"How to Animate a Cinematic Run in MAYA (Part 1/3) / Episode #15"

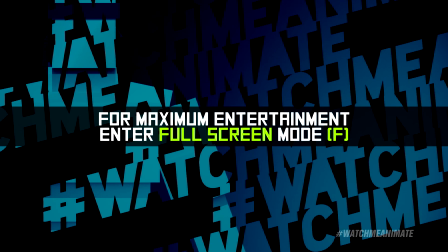0s
For maximum entertainment, enter full screen mode now. Enjoy the show.
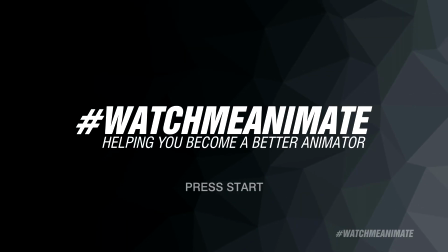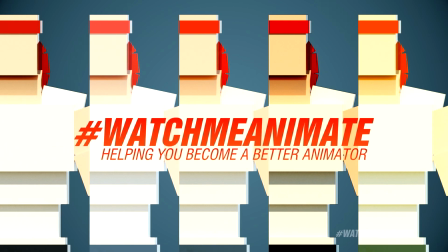13s
This is WatchMeAnimate.
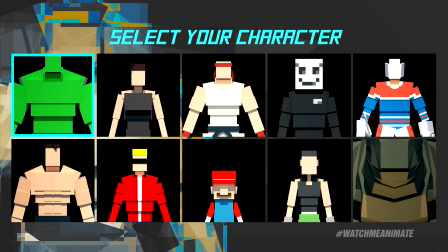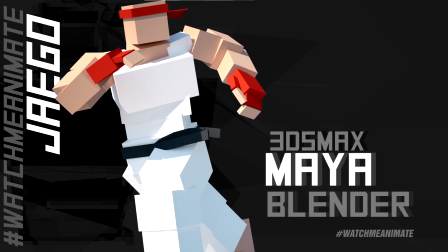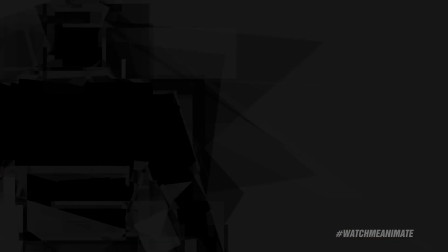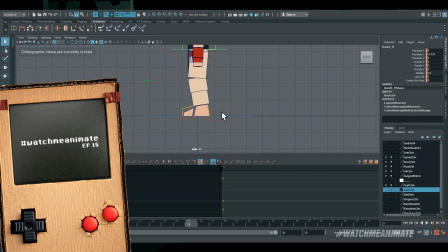49s
welcome everyone to watch me animate episode number 15 my name is jonathan abenheim and today we begin
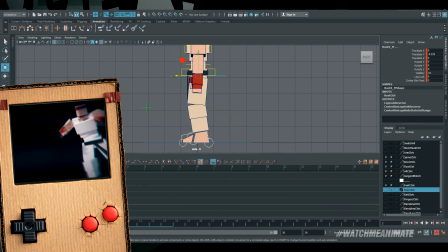55s
a very special three-part series on animating a cinematic run in maya yes i said Maya.
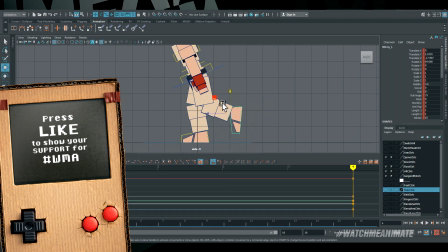63s
Now, I know a lot of you have been waiting for this for a long time, so I appreciate your patience. This series is split into three parts.
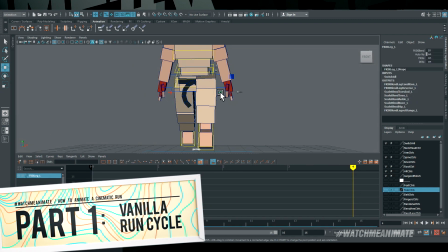69s
Part one, I'll be creating a vanilla run set. That is what you're currently watching me do as I build this run using two key poses.
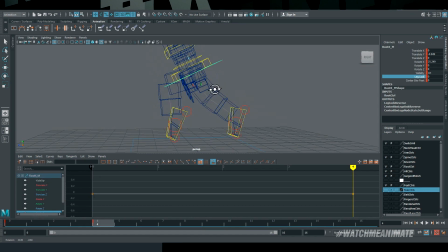76s
There are other methods to do this, but I'm just using two key poses. The first key pose is the contact, which has one foot on the ground, one foot in the air.
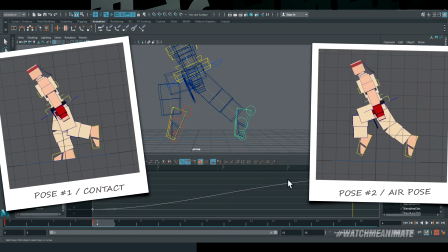83s
And the second key pose is the air pose, which has both feet airborne. Part two,
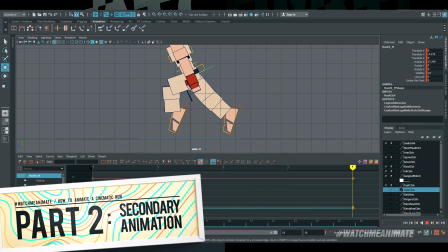88s
we'll focus on creating the performance for our cinematic sequence using a lot of secondary animation
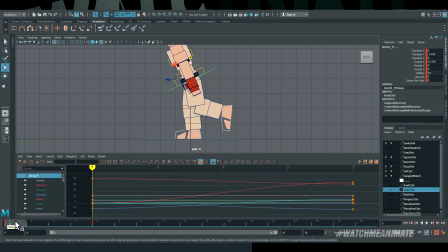93s
to transform our vanilla run into a very unique stylized run.
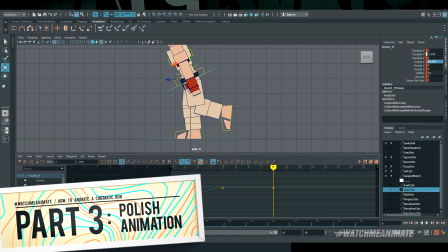98s
And finally part three we're going to wrap things up by polishing the stylized run from part two to create the final sequence for your viewing pleasure.
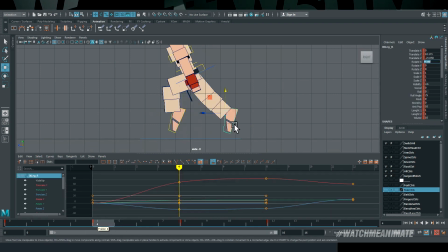106s
So as many of you already know if you've been following me for a while my preferred method for animation is using a combination of the layered slash straight ahead approach. I like to establish good wait timing early on in my animation and build off of that so that said two poses
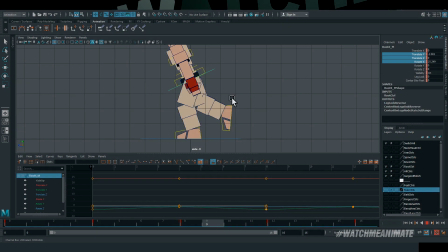121s
timed on 16 frames with an additional up and down on the comm gives me a good starting point to start building the run cycle
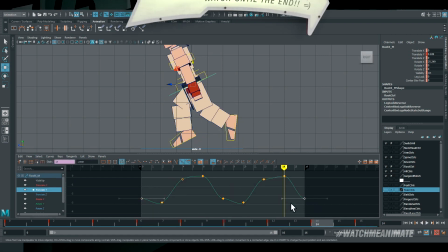132s
all right so we got ourselves a basic two pose run cycle on 16 frames with a tiny bit of up and down translation which i'm going to
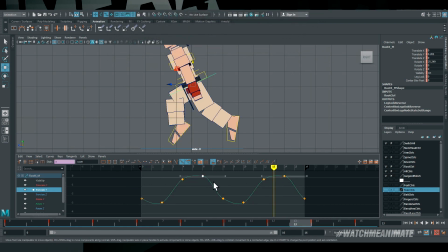140s
continue to tweak and in addition to that i'll also add in some front and back rotations now as you watch me make adjustments to the comm
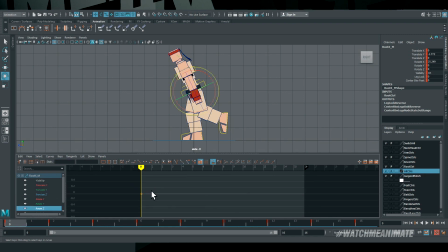147s
i'm looking to strike a good balance between the movement and the size of my character and by that I mean I want the movement to feel natural to my character's body weight and size.
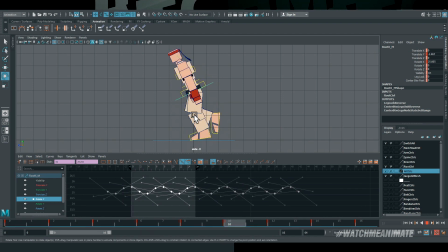158s
You see, you can't have too much up and down or too much rotation or that will throw off the entire animation and in the other extreme, not having enough up and down or rotation will also throw off the entire animation.
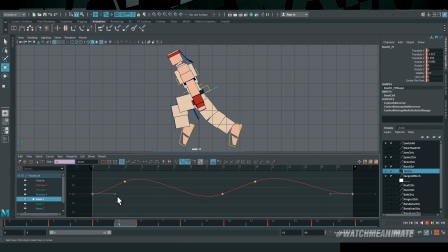170s
That is why you see me make such small adjustments while continuously playing through the animation in real time to make sure that the run looks and feels
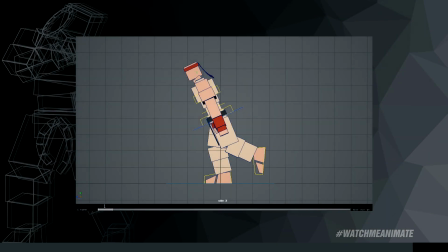179s
good with my model and on a side note developing your visual sense does take time and practice moving
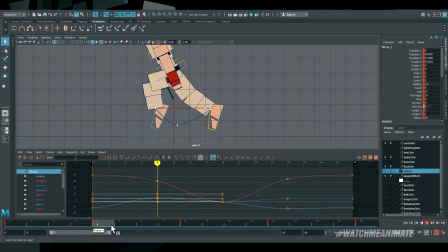190s
down to the feet we want to do a little house cleaning to make sure that the contacts feel good now when i'm animating feet i almost never use foot controllers located
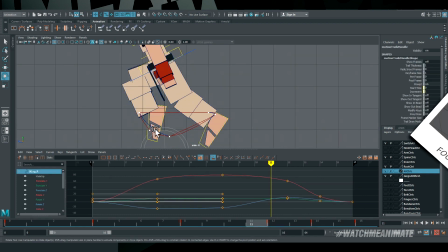199s
at the front and back of the foot instead i simply use a combination of the foot controller itself and the toe controller
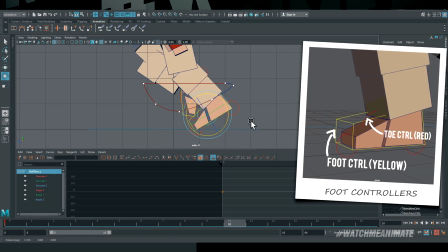207s
the foot controller that's the rectangle around the foot and the circle in the middle of the foot that controls the toe that's what i use almost
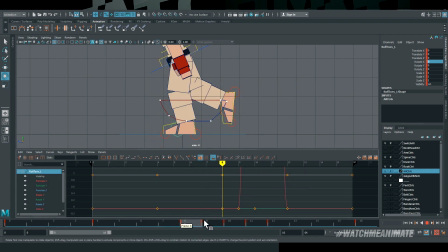216s
99 of the time now you'll notice that the path for the foot is not arcing towards the passing position and that's not super important as i'm not
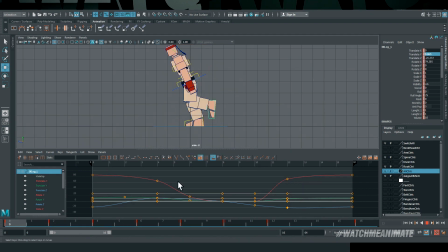225s
concerned with the path of the arc but rather focus on the visual mass of the legs
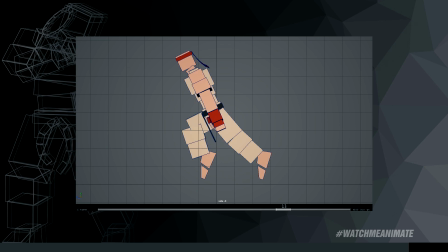231s
as they stride through the run we'll take care of the path later on time
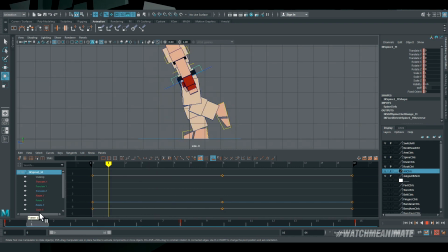242s
to give our hips a little love and i'm not talking about love handles here i'm talking about rotation to loosen up the lower body and the legs so
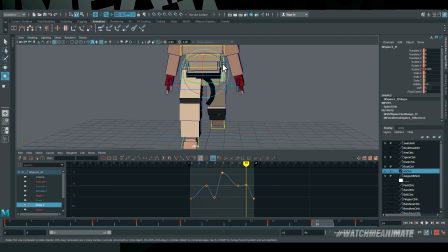250s
mechanically speaking as your legs move in a run your hips are also in constant movement these are very small adjustments as i animate using the
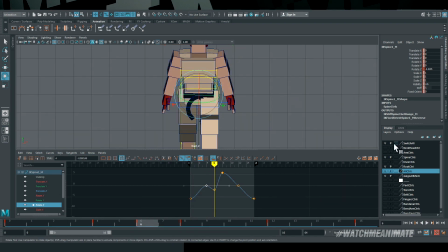258s
straight ahead layered method remember layered is the keyword here i'm layering in small details in a specific sequence to get the results i want this
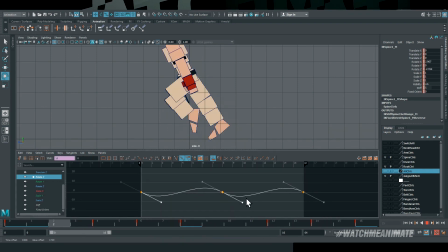267s
method does require a lot of practice patience and more importantly trust you got to trust the method and respect the logic and you will get the results you want on top of that animation using the straight ahead slash layered method gives you the most organic performances for your animations.
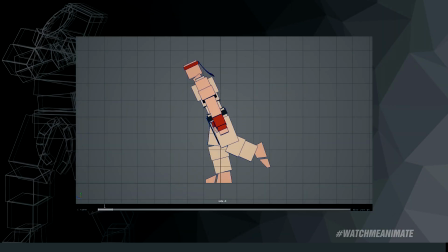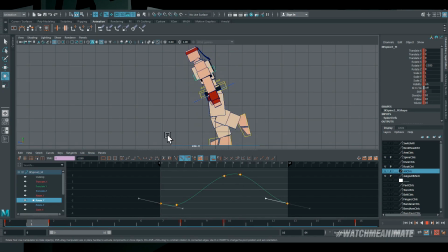290s
Onto the spine we go. I'm exploring different types of rotations to see what gives me the best visual results.
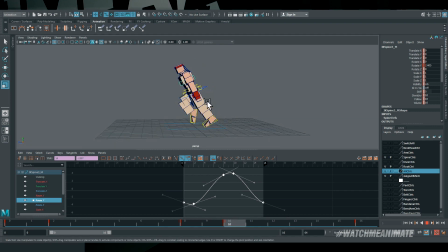296s
Now I strongly encourage you all to spend a little time testing different variations in your f-curve editor to see what you get.
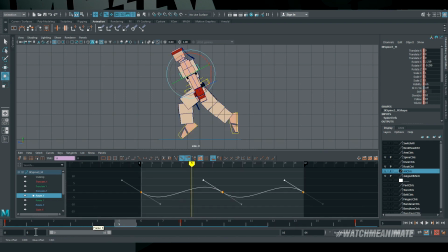304s
There are no mistakes that can't be fixed by a simple undo. Now although this movement is very subtle at the moment it's important to not overlook it and spend the right amount of time in the f-curve editor to get it looking and feeling right it's also important to note that it does not matter what your f-curve looks like in the graph editor
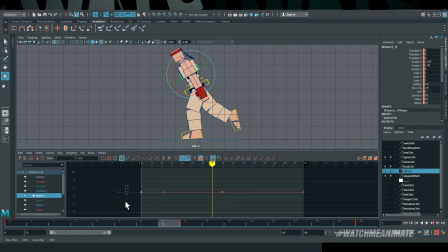322s
it's when you press play that matters this is a big one a lot of people take this for granted now another thing you'll notice is that i also do uh quite often is make adjustments to my f-curves as my animation is playing back in real time this is a huge time time
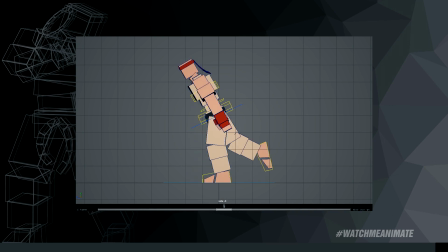338s
saver by the way.
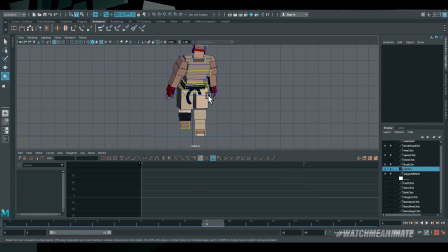343s
Now it is time to pose my character and by posing I mean create a more appealing pose which will lend itself better to the final camera angle for this cinematic shot.
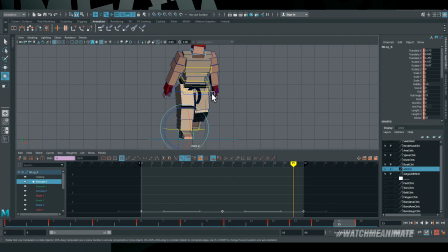352s
Since I'm pretty satisfied with the basic animation on the calm legs and the spine, I feel like now would be a good time to improve the overall posing.
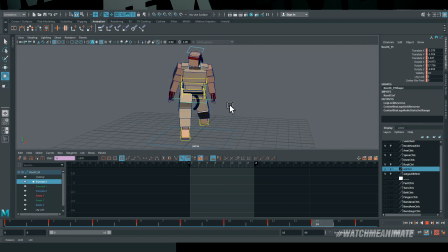360s
Now, in my imagination I know the run will be more of a side profile-ish if that's a word,
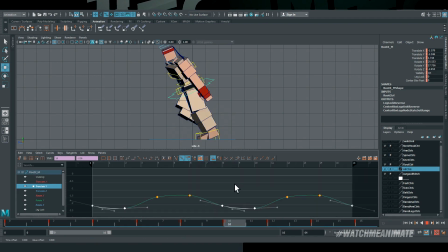367s
which is why you see me favoring his left side as I continue to adjust the overall pose by moving the entire F curve in the graph editor. I simply select the axis that I want to adjust, I grab all the keys and I move them up and down for the desired look.
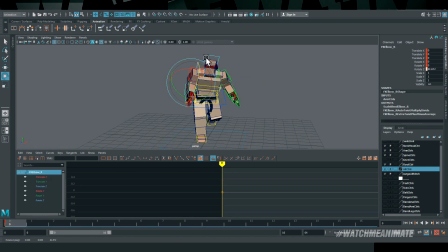381s
I will make some minor F curve adjustments for the feet rotations and for the arms I'll simply key in some new poses since there weren't any animation keys before.
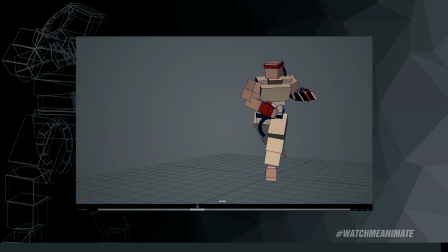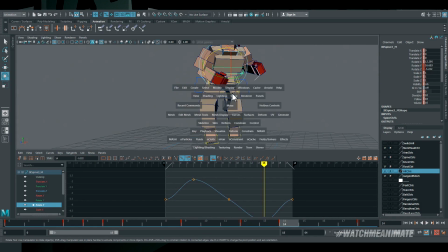397s
So we got our basic pose in to help us define the general look and feel of Jago's motion as he runs forward.
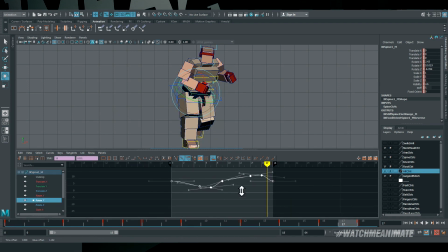403s
I'll continue layering in more detail to help improve the animation, starting with a small adjustment to the hips, spine, and legs. Now, the reason I haven't yet touched the arms and the head has to do with the hierarchy.
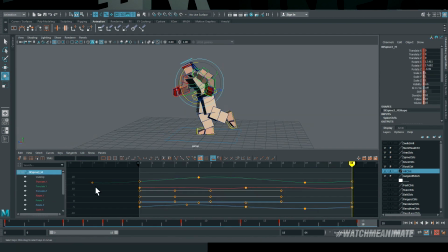416s
Both arms and head are children of the spine, and as a general rule, if the spine isn't moving well, the arms and head will not look good either.
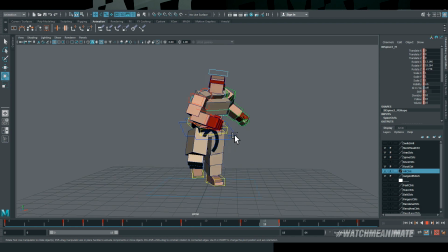424s
Therefore, it's important for me to first get my spine as dialed in as possible even though I can easily change the world space on both arms and head to be independent of the spine movement.
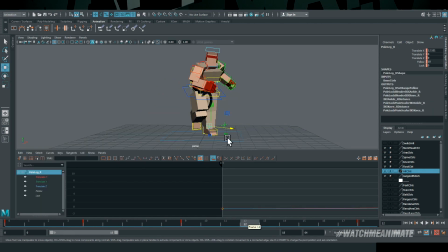435s
I still prefer cleaning up the spine along with the hips. Personally speaking, it's a cleaner way of working.
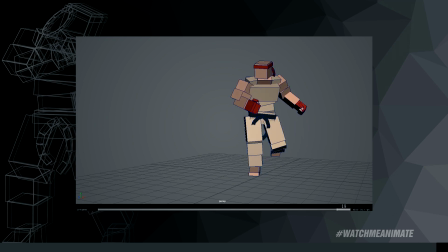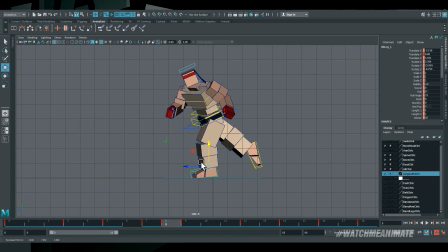448s
Down to the legs we go, a little house cleaning as I tighten up the arcs and general contact positions to make sure that we feel the ground as he runs. Keep in mind it doesn't have to be perfect, it just has to be an improvement over the previous version.